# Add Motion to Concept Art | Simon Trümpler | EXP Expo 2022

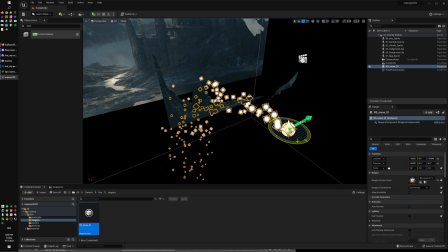(30:28)
I will just move it so that it points into the direction of the camera,
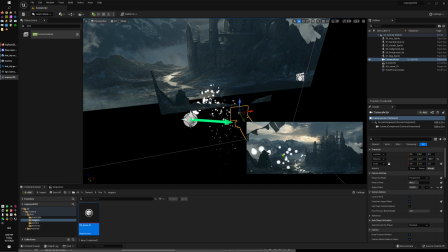(30:32)
and a little bit, so where's the camera, here's the camera. so we see now the snowflakes come in from the side that's very nice
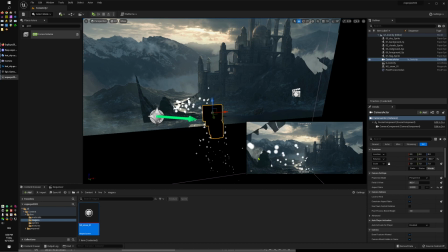(30:39)
and we can already see that there's a sorting problem happened because our snowflakes should be before this little person here so we can easily change that by
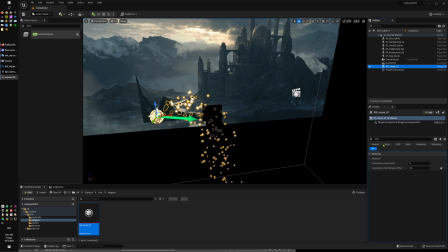(30:52)
like when we select our particle system and go sort for sorting and then there's a translucency
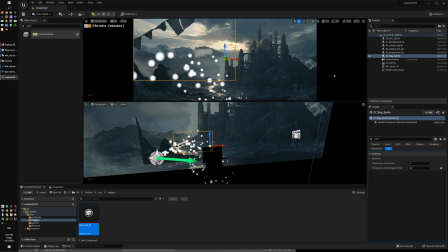(30:59)
sort priority adjusted it to 20 and now we should see a very nice snow in front of everything and I will just save that
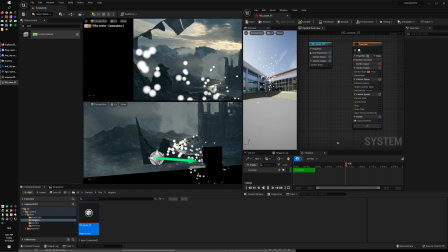(31:13)
and then open the system and now we will just change some settings but the majority is already done we can delete the gravity because
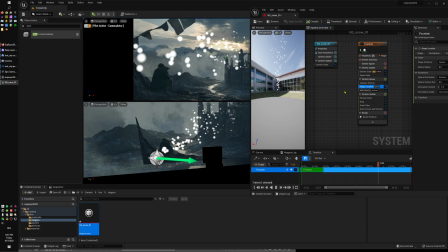(31:25)
the snowflakes they don't have to fall down in shape location we can increase this radius from which the particles are spawned so to do maybe even bigger so that
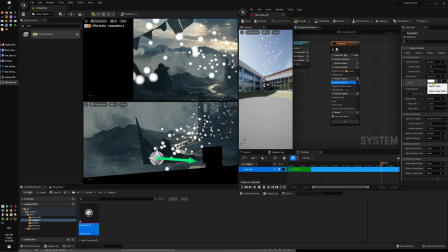(31:38)
they are not spawning from a too small source and then the color would be nice I will just set the alpha to a very low value so that they are nice and subtle and then and this is the most important
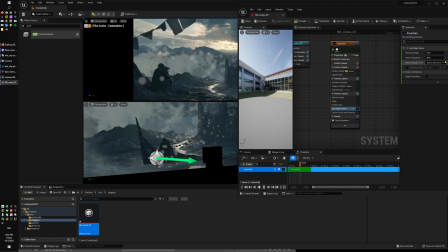(31:54)
thing adding a curl noise force with a noise strength of five thousands
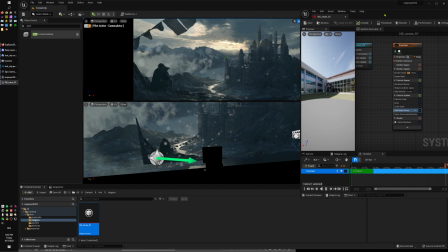(31:59)
and now our snowflakes are already wiggling around very nicely and the only thing now
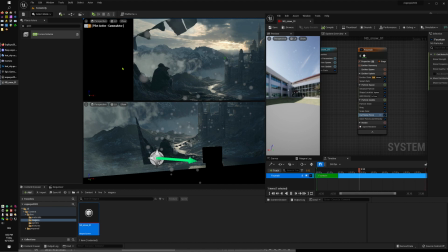(32:05)
is that I want to have them a little bit stretched along their velocity direction by the way I click here press G the there was this little grid visible
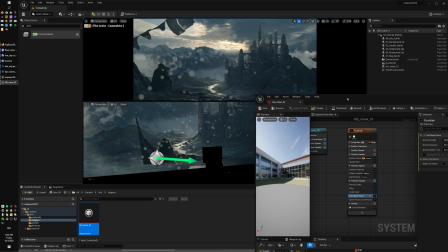(32:18)
here I don't like that it hurts the perfect concept
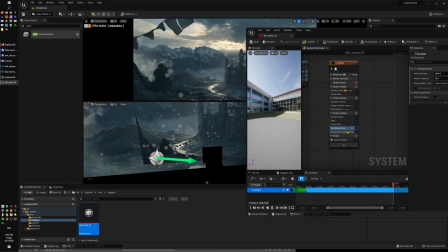(32:24)
so okay now back to the particle system we can easily set the sprite renderer to
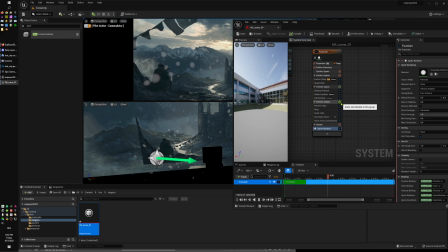(32:33)
alignment velocity aligned not much have changed so far but when we add in particle update sprite
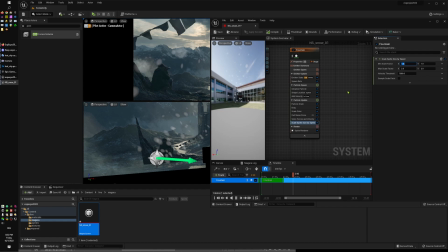(32:43)
there's a scale sprite size by speed option and in here we can say hey along the speed we want to have the y axis a little bit less wide
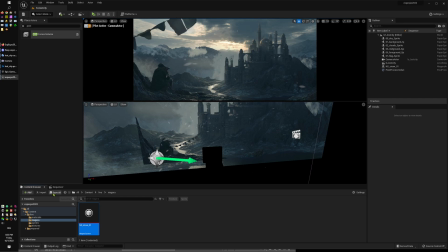(32:57)
I know sorry it's the x axis actually and now we got these nice snowflakes going on here and add cold to our scene so that's nice
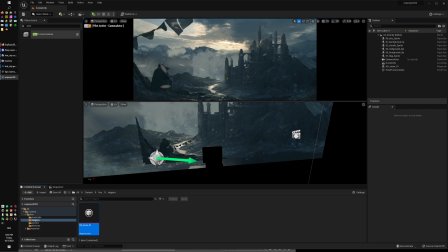(33:11)
now you also know how I did above the fire there were some little sparkles happening and this is exactly the same and now there's one element
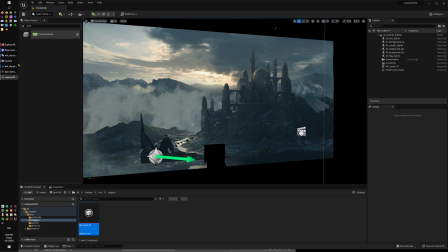(33:25)
I would like to show you and it is actually the smoke columns we saw before
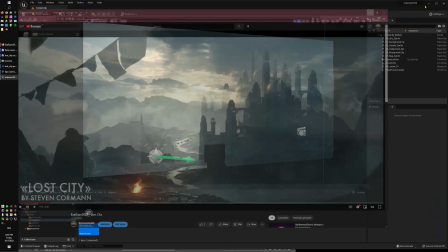(33:32)
just so that you see these things here and those are
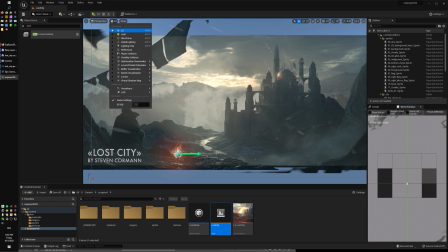(33:37)
actually can maybe i should just open the scene here if we go into the wireframe mode you see that these
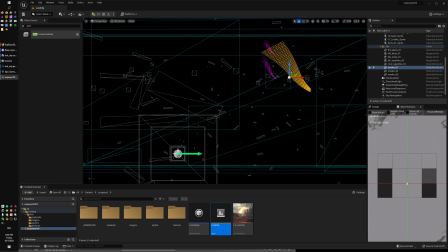(33:46)
are very simple geometries and usually we would have to go to Blender or Max or Maya to generate such a geometry and then import
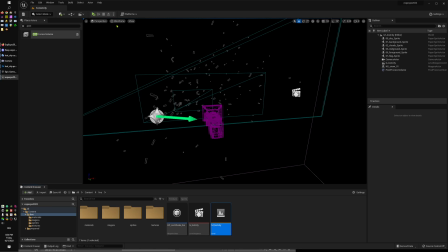(33:57)
it here and but like I said I wanted to explore the new
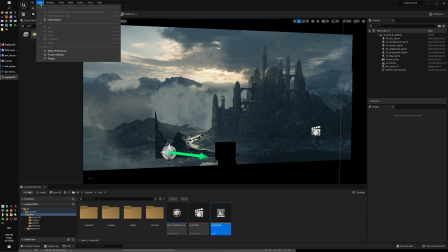(34:02)
cool modeling features in Unreal because I didn't even know that they existed.